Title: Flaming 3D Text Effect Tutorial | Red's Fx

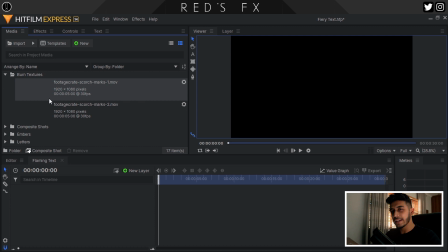I also have some burn textures, which in this particular case, since the background is black, I never really got around to using, although these are really cool if you want to composite these letters or any type of fire textures into your scene. Obviously, those can be found on the website as well. So in order to get started, what I want to do first of all is find my first letter.
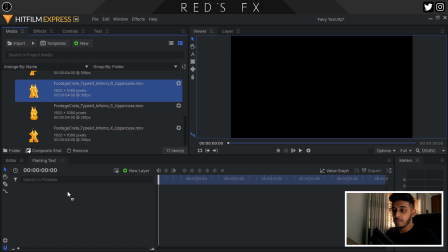In that case, to spell out the Reds effects, it's going to be the R, and I'm going to drag it into the timeline.
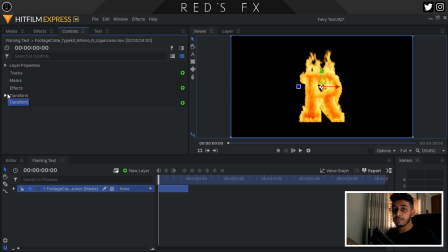Now, what I'm going to do is use this letter as my base letter to sort of reference all of the other letters.
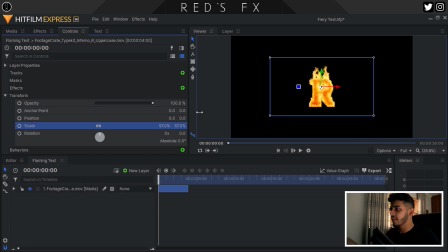Now, what I mean by that is that I'm going to, first of all, adjust the scale until I have it. So this is going to be a title screen, so it's going to be quite large. Now, if you are putting this onto a wall or something like that, obviously you can mess around with the 3D tracking type of features.
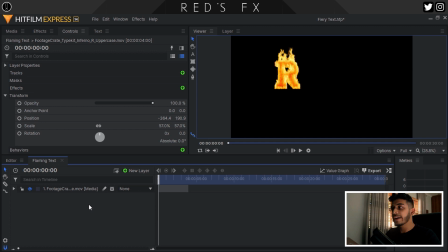You know, check this box over here, turn it into a 3D plane, adjust it. But in my case, it's a flat 2D intro type of effect, so I'm just going to be leaving it simple like this. So let's modify the scale a little bit, and this is looking good to me. Now, the first word doesn't extend really farther off the screen since it's only a couple of letters, so I'm gonna leave it like this.
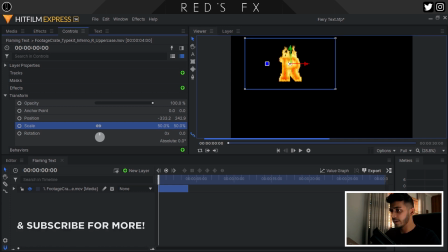Now, what I meant by using this as a template is because let's just round this out to nice letters over here, to nice numbers, sorry, so let's put it to 330. Boom. Now what I'm gonna do is I'm gonna select scale and position and I'm gonna hit copy, and then I'm gonna drag in the next letter.
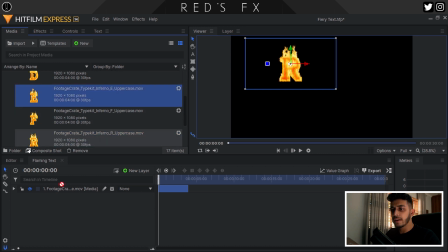So to drag in the next letter, let's just head over to the media panel and then drag in the E. Now on that E,
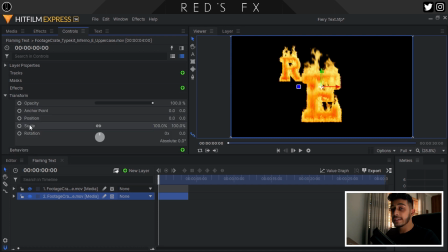go to the controls panel under transform, select once again the position and the scale,
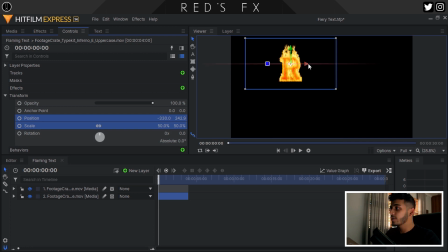and then right click and click paste, and boom, we now have the E over there. So let's then just adjust the E so that it's a little bit separated.
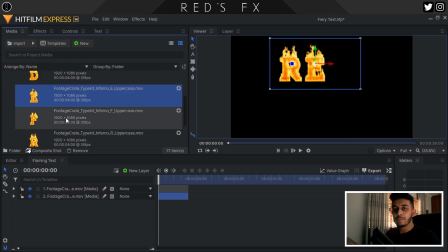There we go, it looks good to me. And then we'll basically just repeat that for all of the letters.
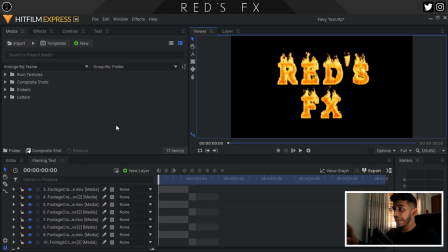Now we have all of the letters on our screen in the exact position that we want them to be in. Now, another thing that I've did really quickly is, if you can see over here, I wanted this intro to be around 5 seconds long.
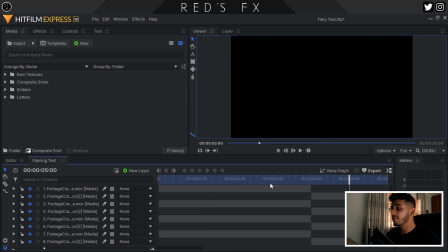So I went to 5 seconds on the timeline and I noticed that the files don't actually extend beyond that. But something that's really cool about these assets is that they are loopable. So I just duplicated each one, slid them along. Slid, is that a word? I'm not sure.
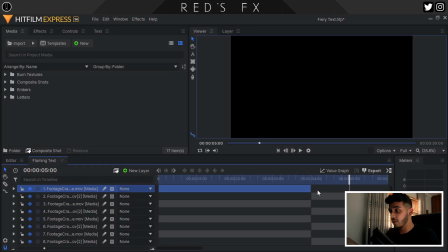So I slided them along the timeline until they were obviously after the 4 second mark, and then they perfectly looped into one another, as you can see,
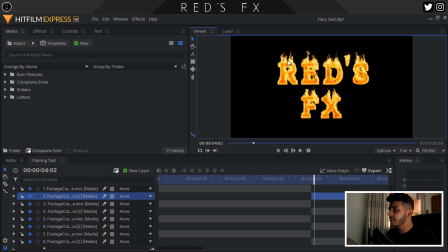and then I just trim them to be 5 seconds long. Something else I'm gonna do here is that I noticed that these, while they look really good, they need some embers coming off of the actual individual letters. So to do that, I'm gonna be using some of these 4K ember rising files from ProductionCrate.
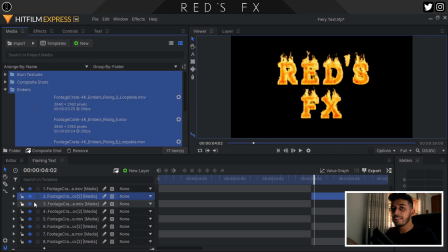So for example, this is a bit of a hefty type of comp to render.
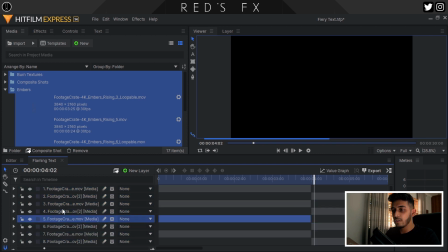So just to show you guys what this looks like, I'm gonna turn off all of the letters except the first one,
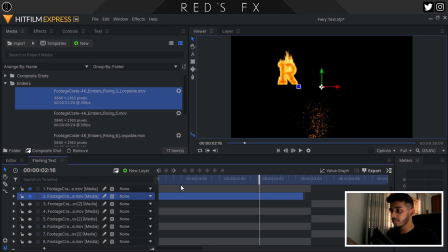so I can show you guys how to add the embers. So let's drag the embers in. As you can see, these are extending from the bottom of the screen. So let's then just adjust the scale till they're looking decent.
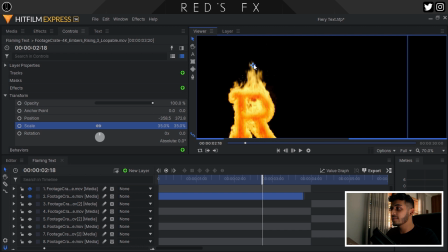Slide them along. And I'm gonna use the actual letter to hide the base of the embers so that it appears that it's coming from the letter and there's no hard edge.
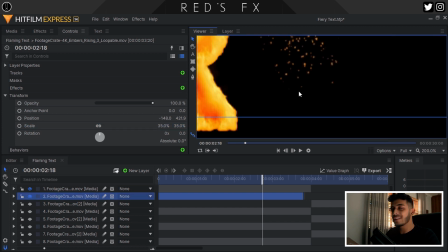Because otherwise, without that, we would have this type of edge here. Now, it's not really noticeable, but it would be weird if it was just coming from nowhere.
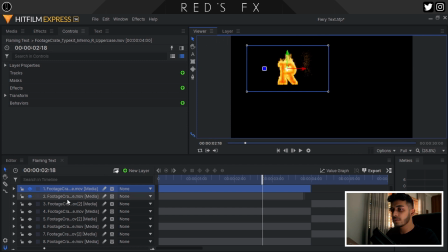So I'm going to be just dragging these behind it. Oops. Just drag it behind it.
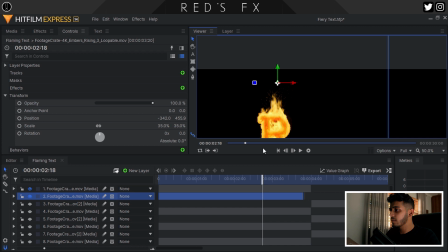Maybe a bit up. And now we have embers coming from this letter. So you can obviously repeat these for all of the letters, every second letter, only a couple of letters.
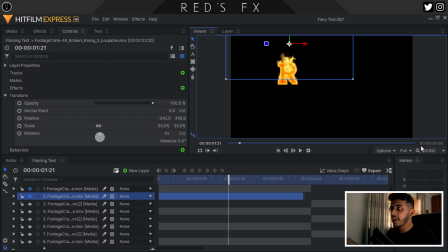It's all up to you. These ember files also, I left them just as is because I wanted to be subtle. And if you zoom in, they actually do blend really well with the actual asset.
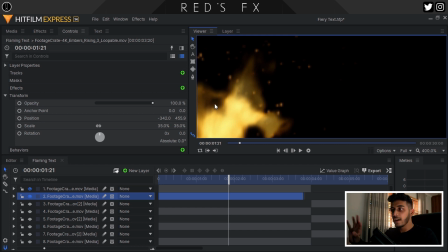They don't really look like too sharp to be from the same type of element or origin. So I didn't have to add any camera blur or things like that, like we used to do in the previous tutorials.
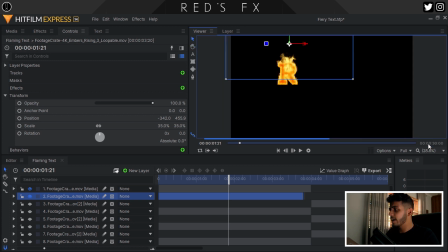I just left it as is. The glow was also looking fine because I know that I'm going to be adding a few glows later on.
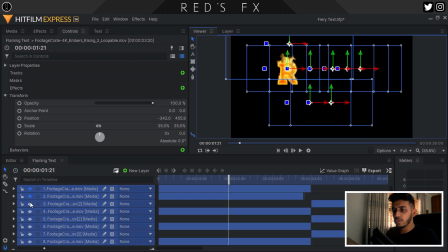So the last thing that I want to do, let's just turn all of the layers back on.
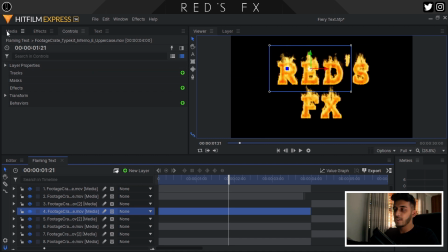The last thing I want to do is add a bit of something to like spice up the background, because it's looking just, you know, a bit boring and black right now, so, and empty. So I want to add something in the background to spice it up and make it look a bit more flavorful.